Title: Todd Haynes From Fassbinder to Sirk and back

But then Fassbinder takes that further in a beautiful way, where ultimately you learn that society also needs to continually overcome or keep recycling the outsiders And so this act of incorporation and appropriation is always at work as well.
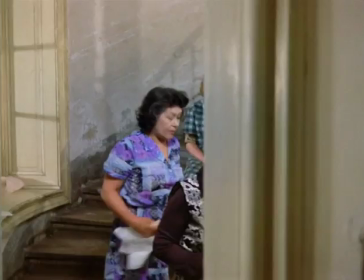(12:22)
One of the first times we see Emmy at her workplace, sitting on the stairs for lunch with her co-workers,
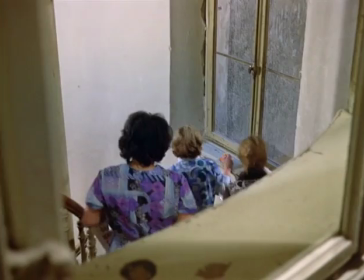(12:30)
they know that she's been seeing this Moroccan man and this outsider, this foreigner.
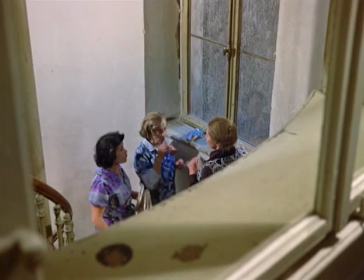(12:35)
And they move away from her and leave her sitting on the stairs, and she's framed in the shot between the banisters of the stairways and also between the doorway,
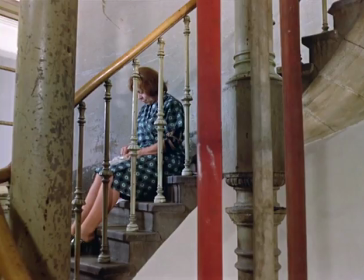(12:43)
looking into the stairwell. and she's alone and the co-workers are all whispering to each other on the side.
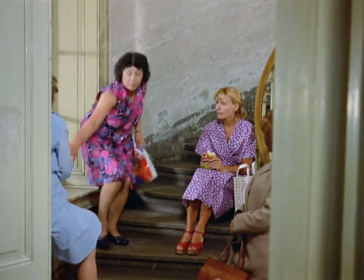(12:50)
And it's only later in the film when the whole cycle has changed and everyone's own sort of immediate selfish needs
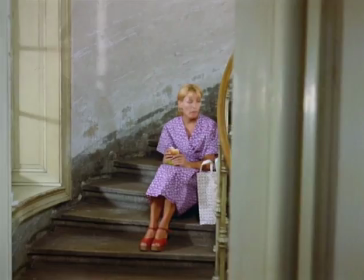(12:57)
allow Emmy to be re-included in the social fabric.
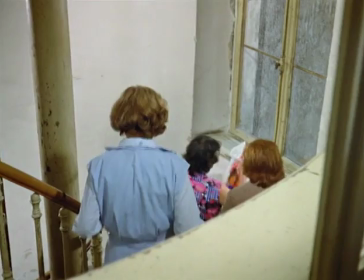(13:01)
There's a new woman who's replaced a co-worker who was caught stealing, this Eastern European girl,
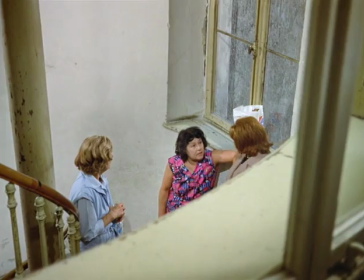(13:07)
and she's sitting on the stairs in exactly the same place as Emmy, and Emmy's now been brought into the corner to be privy to this private discussion.
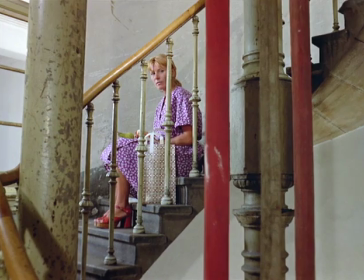(13:15)
And you see that the society is basically based on exclusion of some kind. You know, it's almost a precondition for anybody being let in is somebody being kept out. The tension between our distance as viewers from the film, the way in which he is constantly framing these characters through doorways in these very static, stiff shots, And in many ways, the blocking of the actors is conceived accordingly. There's a kind of rigidity of their movements. And the scene where Ali is finally accepted by Emmy's friends
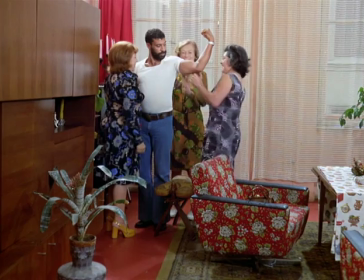(13:55)
is played out in this beautifully sustained long shot of the entire living room where Emmy finally says, Oh,
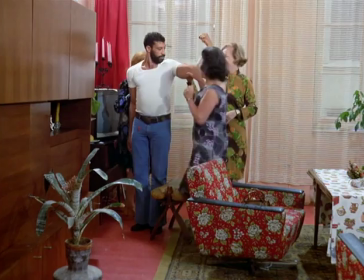(14:04)
you know, come up and feel his muscles. and all the ladies kind of run up in the same held shot and start feeling Ali's
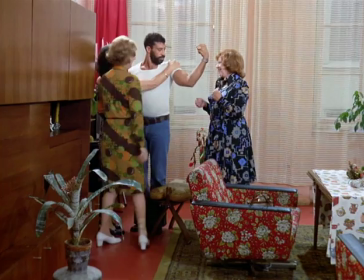(14:11)
muscles. And we're kept at a distance from him. And in a way, it makes me wonder about this whole idea of identification that's supposed to be where distance and alienation is supposed to be the biggest barrier to identification with a character. In this case, the distance that we feel physically from Ali almost deepens our identification with him because of the distance that he's feeling in this new alienated acceptance. You know, he's accepted as the exotic other now, and they can finally feel his muscles and derive some secondary thrill out of that. But what must that be like for him? And the distance that Fassbinder insists on, I think, deepens the identification and deepens the connection to that character.
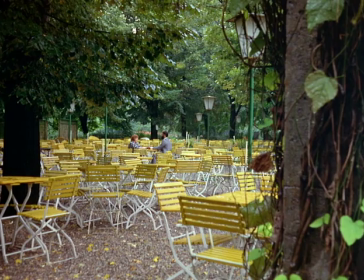(15:02)
Another beautiful scene in which this whole tension between the fragility of these people's
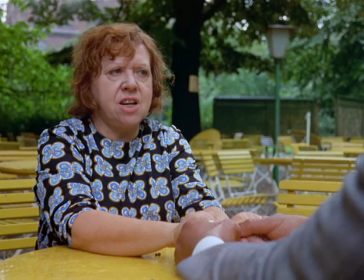(15:10)
lives and the rigidity and stiffness of the visual treatment is the beautiful open-air restaurant scene in Alifia Reaches the Soul,
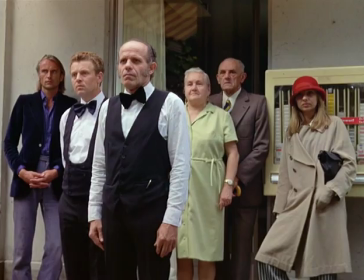(15:17)
which I think is maybe the most beautiful scene in the film and one of the most beautiful in Fossbinder. and it's a scene I've even quoted in some of my films.
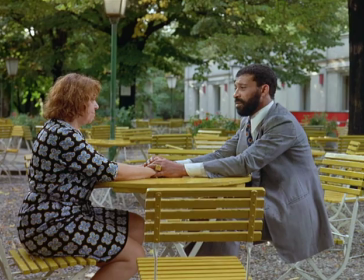(15:26)
I blatantly rip it off in my film Poison. That scene is described beautifully by Christian Broad Thompson in his book on Fassbender.
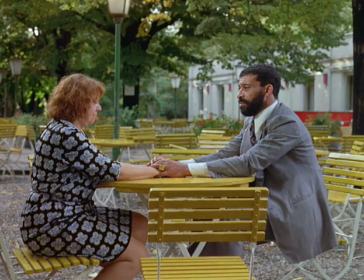(15:34)
The deliberate stiffness of the arrangement constitutes an effective contrast to Emmy's tears
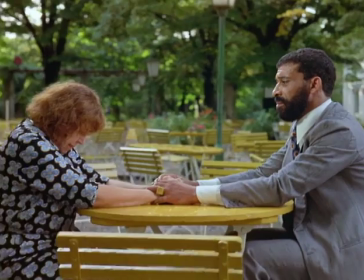(15:39)
so that Fassbender summarizes in a single brilliant moment what he has always been striving for,
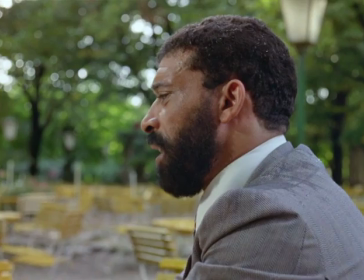(15:45)
emotional density and intellectual clarity, identification and distance, sympathy and observation.